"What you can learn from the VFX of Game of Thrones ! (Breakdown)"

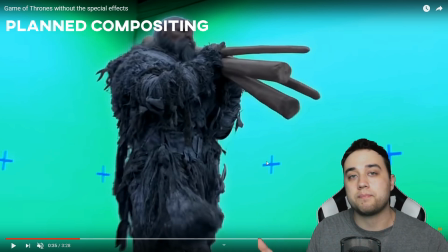(4:12)
I recently worked on a music video where it was a complete white background and I put some X's on the actual background to give me some markers, and that's what allowed me to create some awesome effects. So keep that in mind. Use that whenever you are on set.
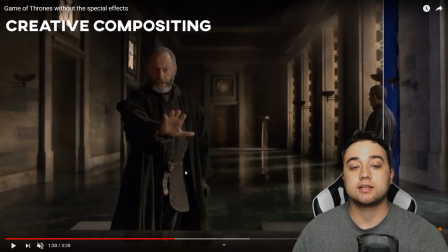(4:25)
Another awesome shot right here. This is something that you can do at home very easily, and I'm pretty sure that Filmora has a full tutorial talking about this as well.
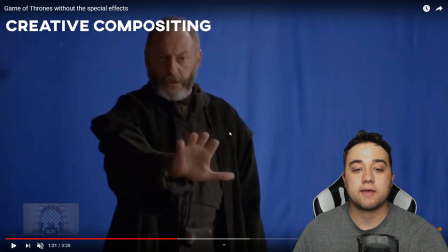(4:31)
So with all the shots where they have to have his fingers cut off here,
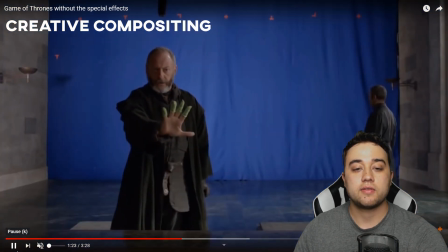(4:35)
what they do is they just put these green little mitts over his fingers and then they're able to composite them out to get this kind of stub look just like this,
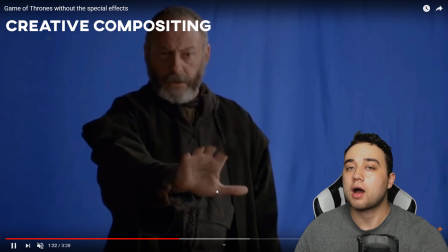(4:43)
and then add the tips on using compositing or some sort of tracked 3D.
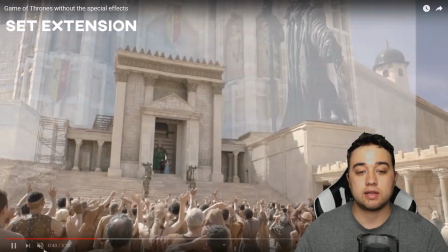(4:46)
Here's just a simple little set extension that you guys will see a lot, just adding onto a simple set they have to make it more fantastic. fantastic.
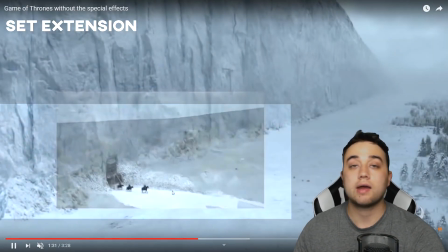(4:52)
Another example here of just set extensions, something that you can do very easily yourself at home by taking something and planning, thinking it out to be able to make it more marvelous.
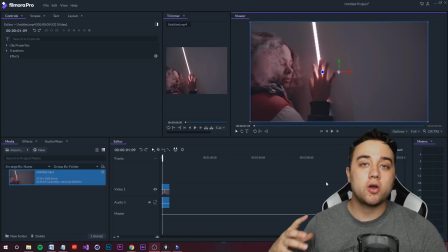(5:01)
And now a word from our sponsor. Today's video is sponsored by Filmora Pro.
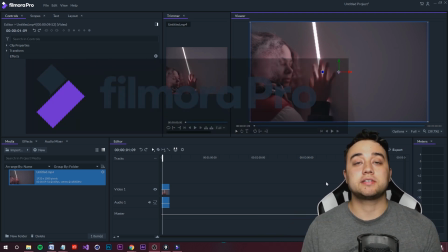(5:05)
One of the main things that I see people commenting on my videos is asking for a free app where they can create some of these effects shown in my tutorials.
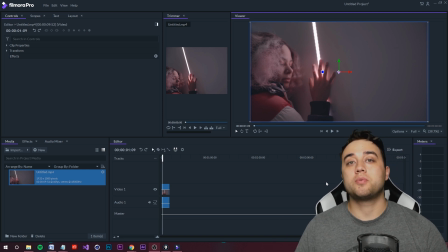(5:12)
So Filmora Pro is a great software. It's 100% free, and it's a great starting point for a lot of you people that are interested in some of the things shown in my videos. What you guys are looking at right now is the actual user interface for Filmora Pro. I'll leave a link down below if you want to go check it out. First impression of this, I really like the easy little interface for moving around the video and rotating.
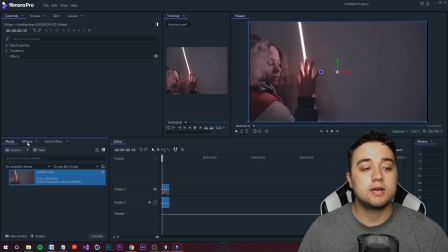(5:31)
Also, it has a very nice, organized, professional feel. Easy importing of clips. You guys can pop over to the effects tab and you can try out all these different effects they have for you. For example, keying, like in that compositing that I was just talking about, all in here, 100% free.
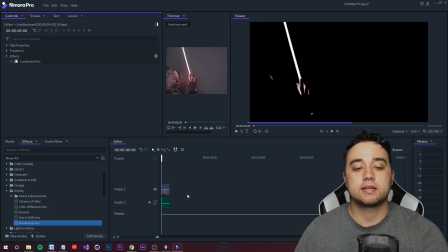(5:45)
They also have some nice tools for color grading your clips, and then they even have cool stuff like this luminance key, and then you click on the clip just like you're going to your effect controls,
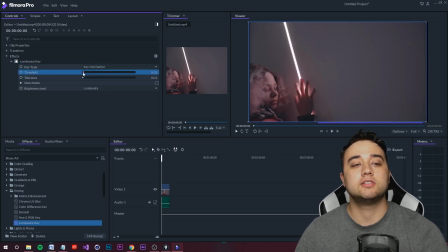(5:52)
click on the actual effect itself, and then they have some really nice, smooth drag and drop sliders that you guys can use for these values.
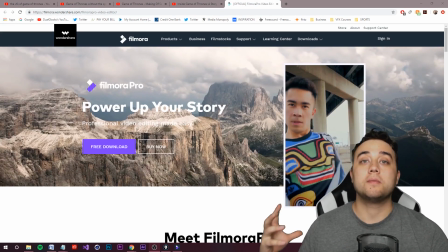(5:59)
So like I said, if you guys are interested, check out the download link below to learn more about Filmora Pro. Okay guys, so we talked about some cool methods for compositing.
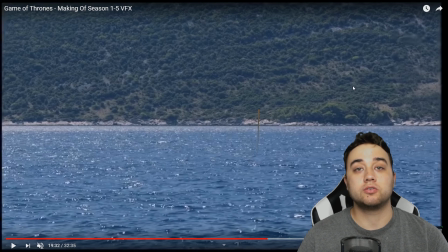(6:06)
We're going to go over two more things before we move on to the second part, which is talking about 3D.
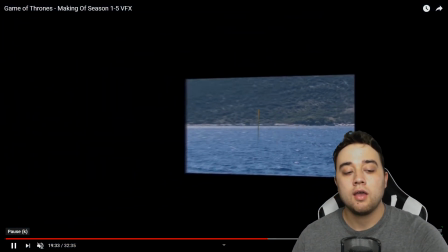(6:10)
So the first thing I want to cover here is what the software they use for compositing.
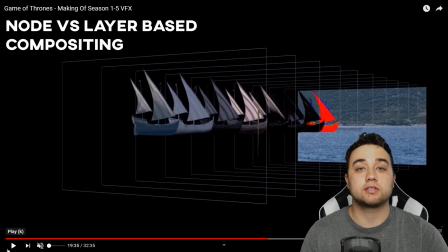(6:15)
Now in this case, they probably use something like Nuke, which is a node-based compositing software. Something like After Effects is a layer-based compositing software. They essentially do the same thing, but node-based compositing softwares are industry standard because having it node-based and being able to plug into a channel is easier in terms of automation, in terms of finding the node,
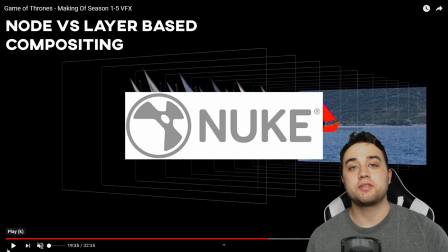(6:31)
especially if you're working with a lot of different layers. So definitely check out Nuke. You can do some cool stuff with that, but in the meantime, After Effects is a great alternative for people who are doing individual work.
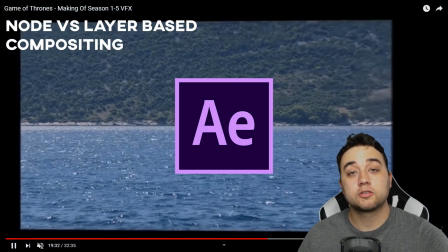(6:39)
You can still do layer-based stuff just like this little breakdown. I thought that this was a great clip to visualize how layers kind of stack against each other.
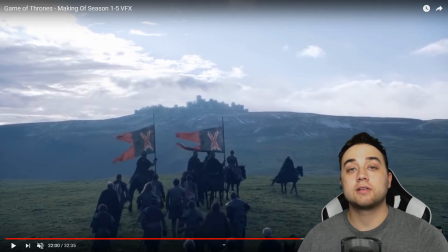(6:46)
And then to wrap up our compositing section, we're going to break down this clip right here. So let's play this in full speed so you guys can check it out.
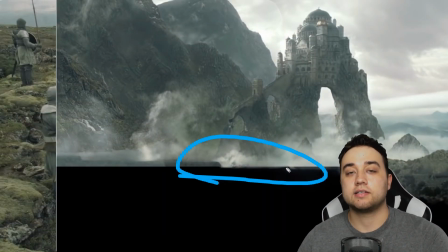(6:52)
So here's just a little play-by-play. As you can see, they have some assets here, and we're going to go step by step to talk about this.
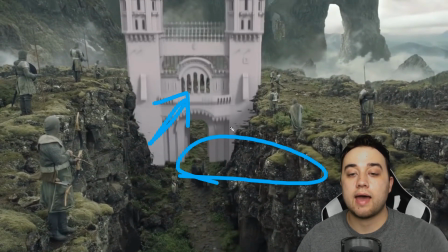(6:58)
They even incorporate some 3D models just to add on to the actual walls, and then this gatehouse.
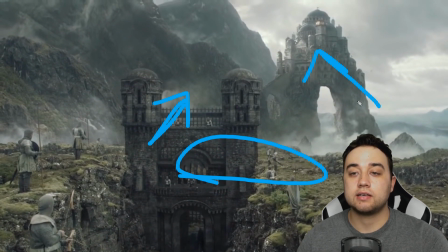(7:03)
And then they have something like a matte painting here to really add in that fantastical background.
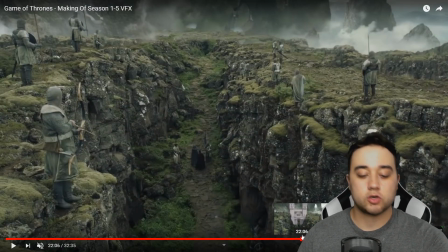(7:07)
So let's back up a second, start from the first frame of this, and I think this can be pretty beneficial to give you a good idea of what the compositing process is like.
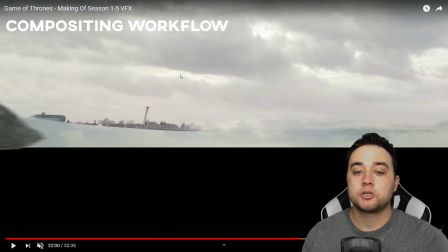(7:15)
So starting with frame one, what they do is basically have a normal shot of the horizon line with the clouds, the kind of color they're looking for.
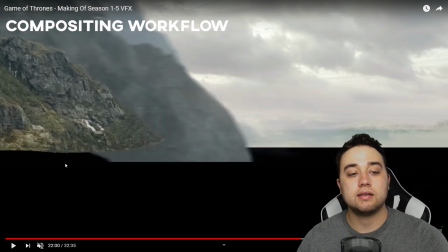(7:23)
And then they add in these mountains on the left.
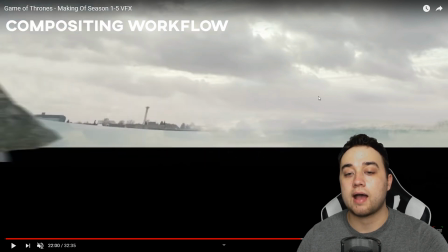(7:25)
What this is doing is it's adding in depth, and you can see the only part of this back is these clouds here and this little ridge, which is great for the background.
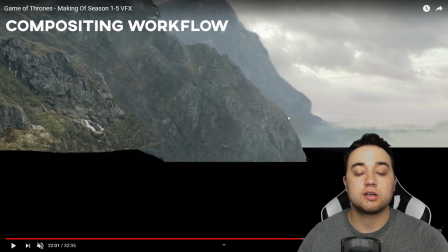(7:32)
These clouds, like I said, that adds depth, it shows distance. You can see this is a little bit faded out in the background, and then we bring in the matte painting itself.
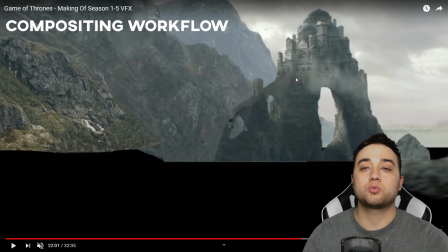(7:39)
This is a great idea for something crazy like this where you have a giant fantastical establishing shot.
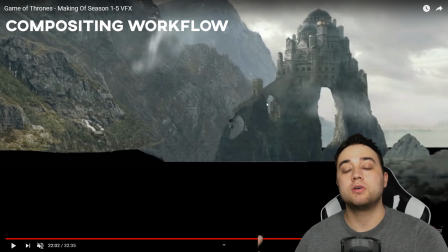(7:45)
So using Photoshop, you could do something very similar.
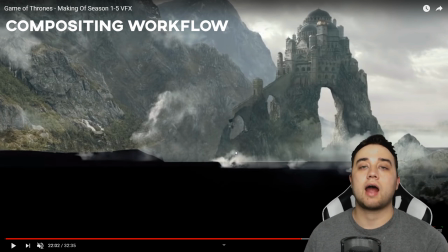(7:47)
Now this next step, very important, and this is one of the biggest tips I can give you in this entire video, is to build up a giant library of assets just like this. Smoke, fire, dust, anything that you can find which you can bring in and composite into your scene helps bring to life these kind of composited looks.
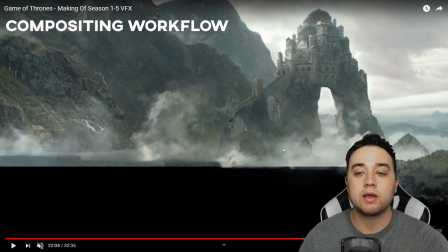(8:03)
This is really what ties it all together. It makes it look like there's clouds really flowing between these rocks and between here, and that's how you get that nice realistic feel. So like I said, in terms of the blending itself, using things like feathering in your masking is a great way to blend.
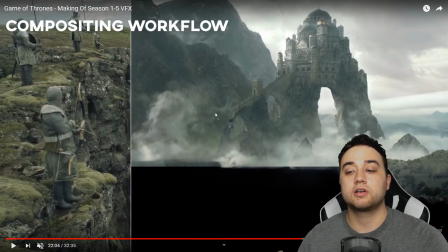(8:17)
Color correction. So with this scene here, you're going to see it tied into what they shot in real life.